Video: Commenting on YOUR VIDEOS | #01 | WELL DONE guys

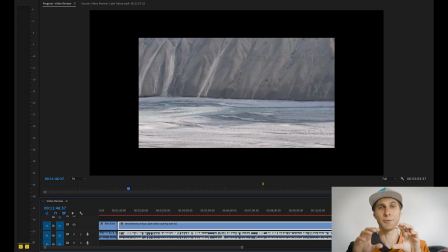So you need to make sure you have a solid grip to your device and a steady shot.
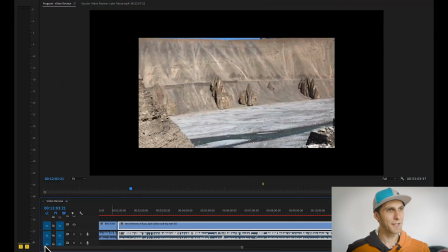Right, thanks a lot, Deep. I'm gonna move to the next video, which was sent by JM Rosale, Miko Rosales, that's his channel.
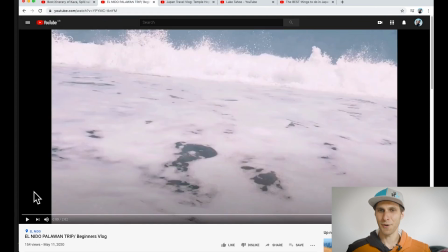Guys, forgive me if I pronounce your names wrong. And this is a video about El Nido, Palawan. Okay, so it's actually a travel video more than a vlog.
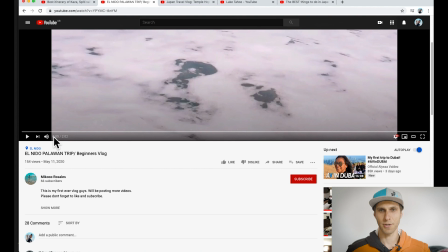So there's just images and music, and we're gonna play through again in Premiere.
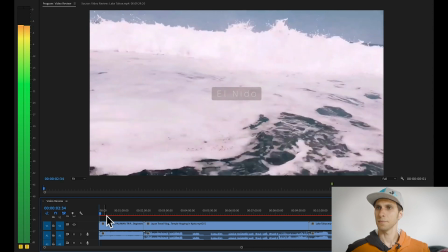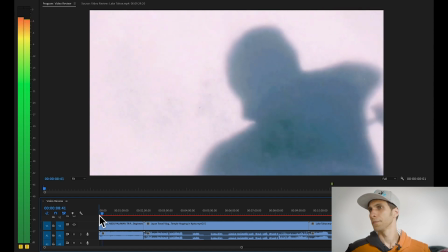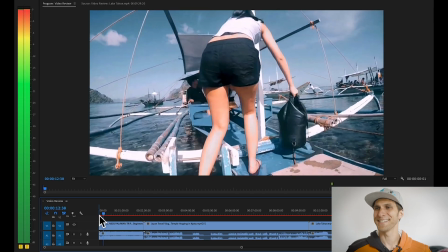Yeah, I like the music.
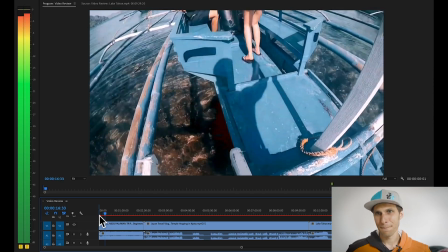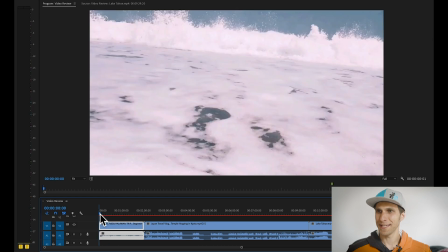Okay. Okay, quick feedback straight away. I like the little graphic here.
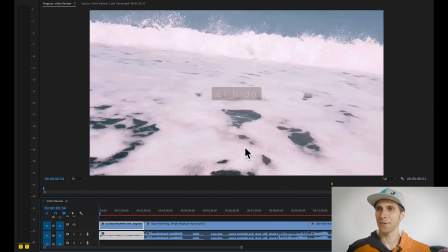It's nice and clean. El Nido, that's what I need to know. Perfect. That's where we are. The waves is fine. There's one thing I noticed.
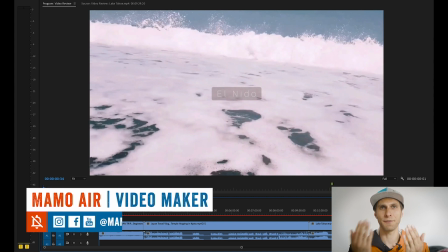There's a clip that was duplicated and reflected, so I would avoid all this kind of stuff. I would spend more time in filming more clips rather than
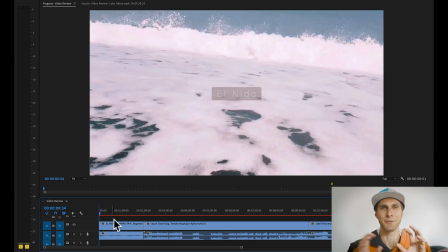reproducing the same clip different times and trying to hide it and cheat somehow.
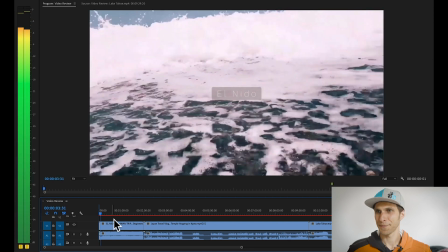So like that was the same clip as the beginning, if I'm not wrong.
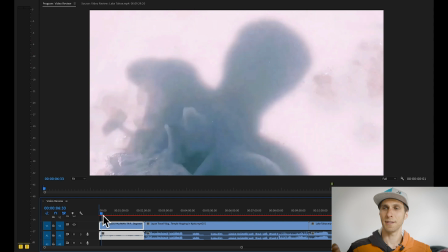So these 2 clips are the same. And this clip of your shadow in the water, I think, is the same as the next.
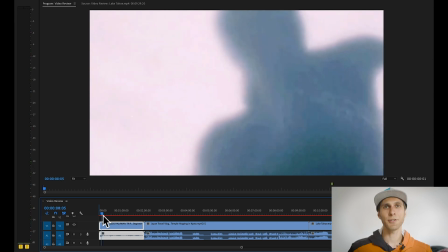Just reflected. So again, I would avoid all this stuff. I'm not sure if you put a filter on your image, but I actually like it. It's kind of vintagey and it looks good. And it's something I would keep throughout your video as we watch it now.
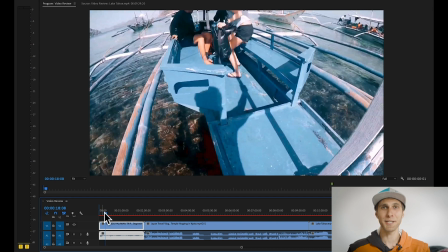The music is really good. It's very cheerful, good vibes. I like it. It makes me dance, and it kind of matches your, you know, the happiness of this place. It's sunny. There's blue sea, so it works well.
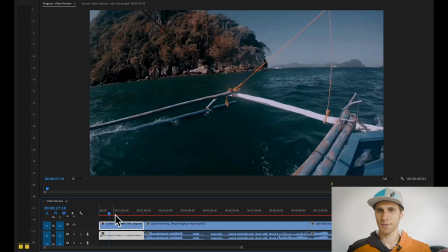So landscapes, being on a boat.
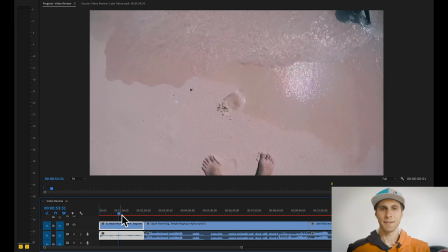Okay, the problem with the travel videos is that there is not a proper message unless you build a story through the video. And here there's neither of them. So I would advise to either create a story, it could be your daily story, even without words,
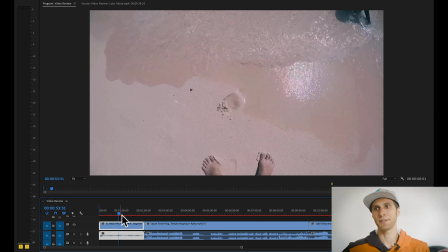but just showing me how you get to the place and what's happening after, and including of course the landscapes, shots, or you just build a vlog. So in this way, I don't really get much from the video, apart from some nice landscapes, which might be your purpose.
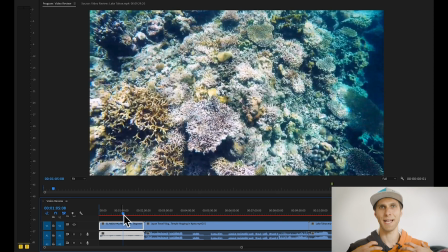I mean, there's nothing wrong with that. I'm just saying I'm not getting much out of the video.
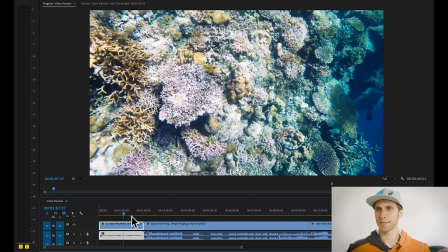Okay, here, when you show me the corals, for example, as I mentioned to Deep before, I think it's good to take different angles of the same subject. So we've got a couple of wide angles of the corals. It would have been nice if you could go underwater a bit more and take some close-ups of the corals or of the fish.
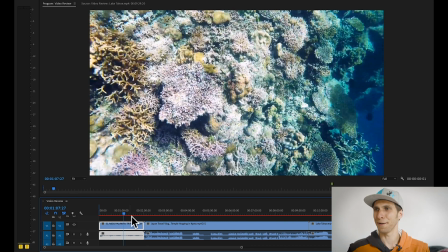That would have worked a bit better to me.
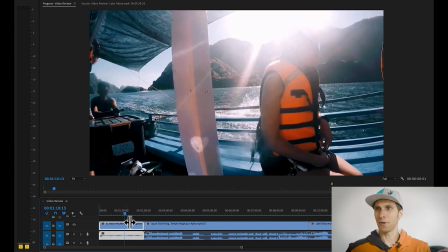Okay, this shot was something I thought about, and it doesn't have a point for different reasons. First of all, you're shooting the sun, so against the sun. That's something to take into considerations, and possibly
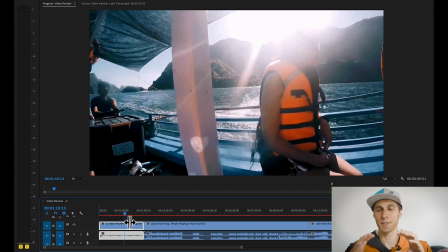avoid to shoot directly towards the sun, because it will blow out your image. It's overexposed, and you can... I'm not sure what you wanted to show with this clip, because we can't see no one's face.
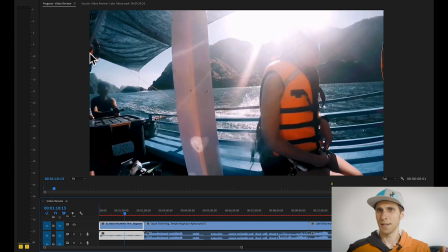So I can't see this guy's face. I cannot see this guy's face. And I can't even see the landscapes properly, so that's good.
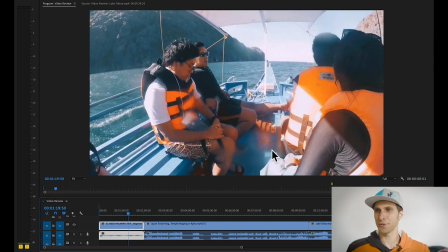Okay, there's a bit of drops on your lens, so always make sure you wipe your lens, especially in these conditions, guys, where the wind is blowing, of the some water drops on your lens. Always make sure you wipe your lens before starting filming again.
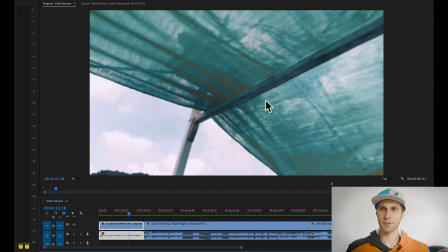Okay, that's another image that's to me doesn't represent anything. It's the roof of the boat. It's like a curtain. It doesn't help to tell the story. It doesn't show me anything. So avoid all these images. They're just pointless for the video.
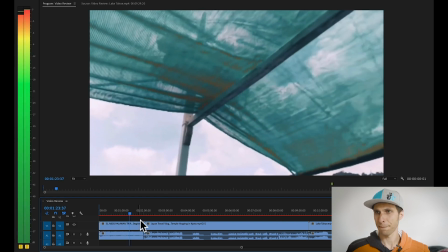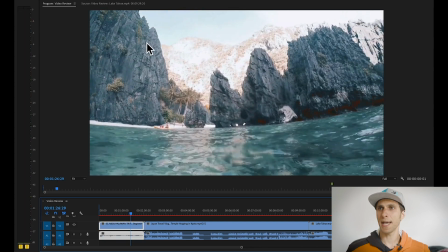Okay, overexposed again, as I mentioned to Deep. If you're filming on mobile phones where the dynamic range of the device is not great, always make sure, if you are on auto exposure, always make sure you tap on the brightest part of the image and everything else will adapt.
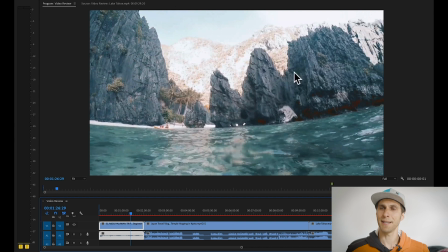It will become a bit darker, but in that case you will not overexpose your image.
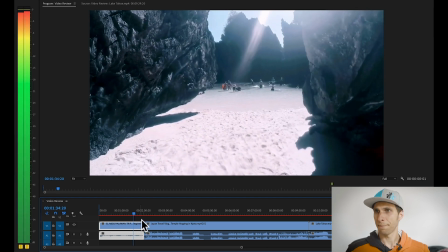And yeah, same here, is overexposed. This image is overexposed as well.
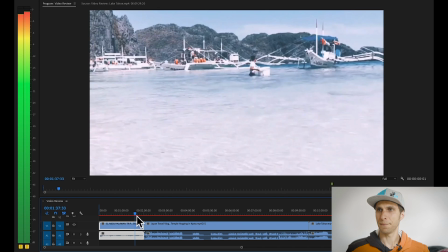See, that's exactly what I mean. What is it? Here, the exposure is actually good.
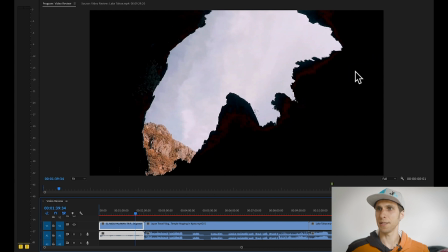So you've got the darkness, the dark part of the image, and the sky is still watchable. It's not overexposed, it's not blown out. So that's what you want to do with the rest of your images.
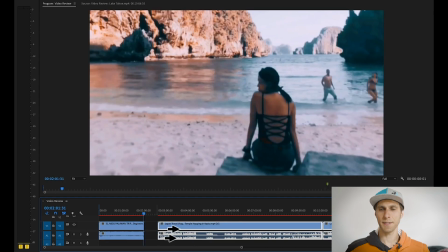I like this vintage look. I think this, again, the ending is a bit random. It's a very sudden ending, and it kind of leaves me, you know, in the limbo, so I don't know what's going on.
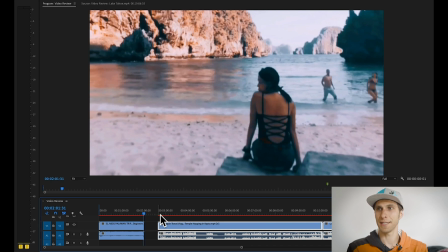JM, for you, I think you should focus more on the story, and yeah, and mind the exposure of the camera. Again, don't take anything personal. It's just my opinion and my experience in filmmaking. All right, so let's go to the next, and I've got,
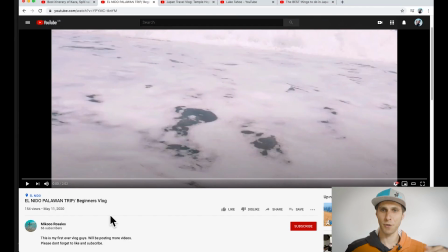oh yeah, guys, check Miko at Miko Rosales on YouTube, so go and subscribe.
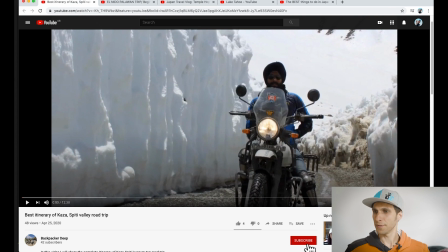Bang. And also Backpacker Deep, subscribed.
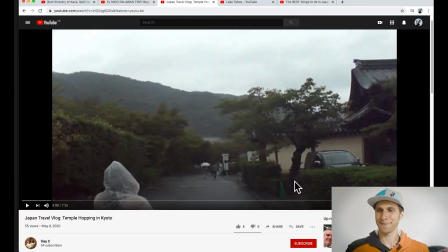Now we got to Lilai. She just subscribed to my channel, so I subscribe back. And let's have a look at this video. Thanks for sending the video last minute as well. She was a bit scared. Don't be scared, I'll be kind.
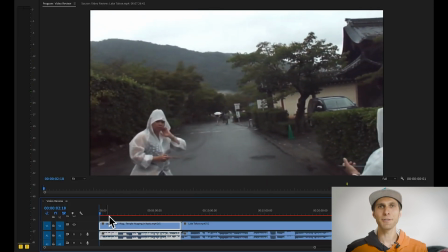Okay, so okay, that was the very first thing I noticed, a random sound at the beginning of the video.
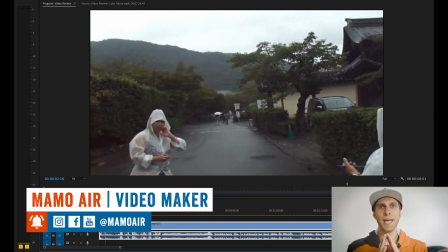So again, as I mentioned before, guys, try to edit out any possible noise you don't need in your video. So that, chop that out.
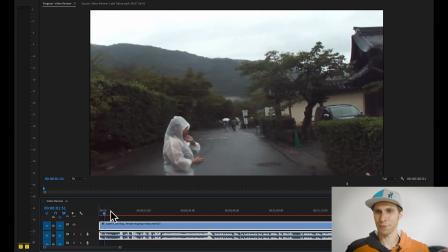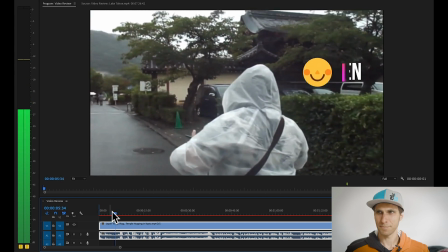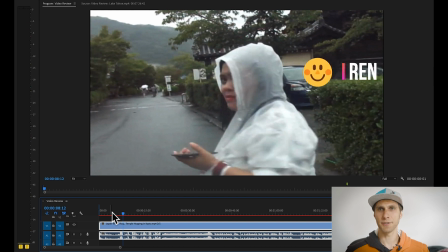Okay, here we've got 6 seconds of people's back, which I would cut, and actually I'll scroll through your video.
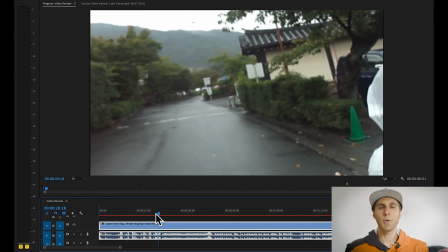Okay, here. When we are at 19 seconds from the beginning, you tell me where you are. So I would actually start your video right here. So the next time maybe face the phone and tell me where you are straight away.
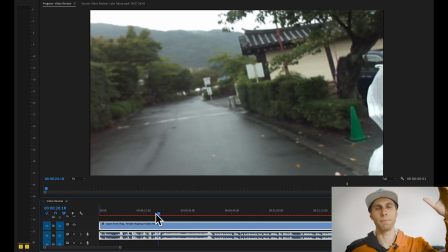And you can say, we are in this temple in Japan today, blah, blah, blah. So I already know where we are. I know who you are. And then you can cut and show me the place.
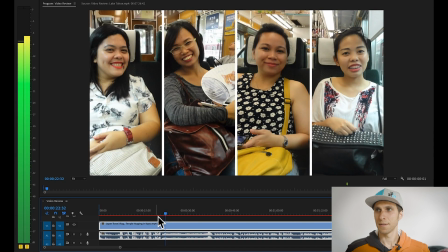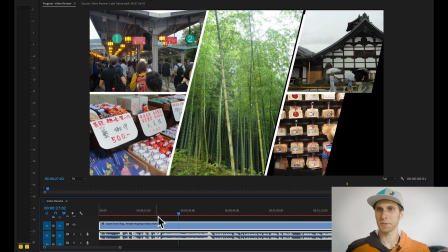So the slideshows are nice, the graphics looks nice and clean.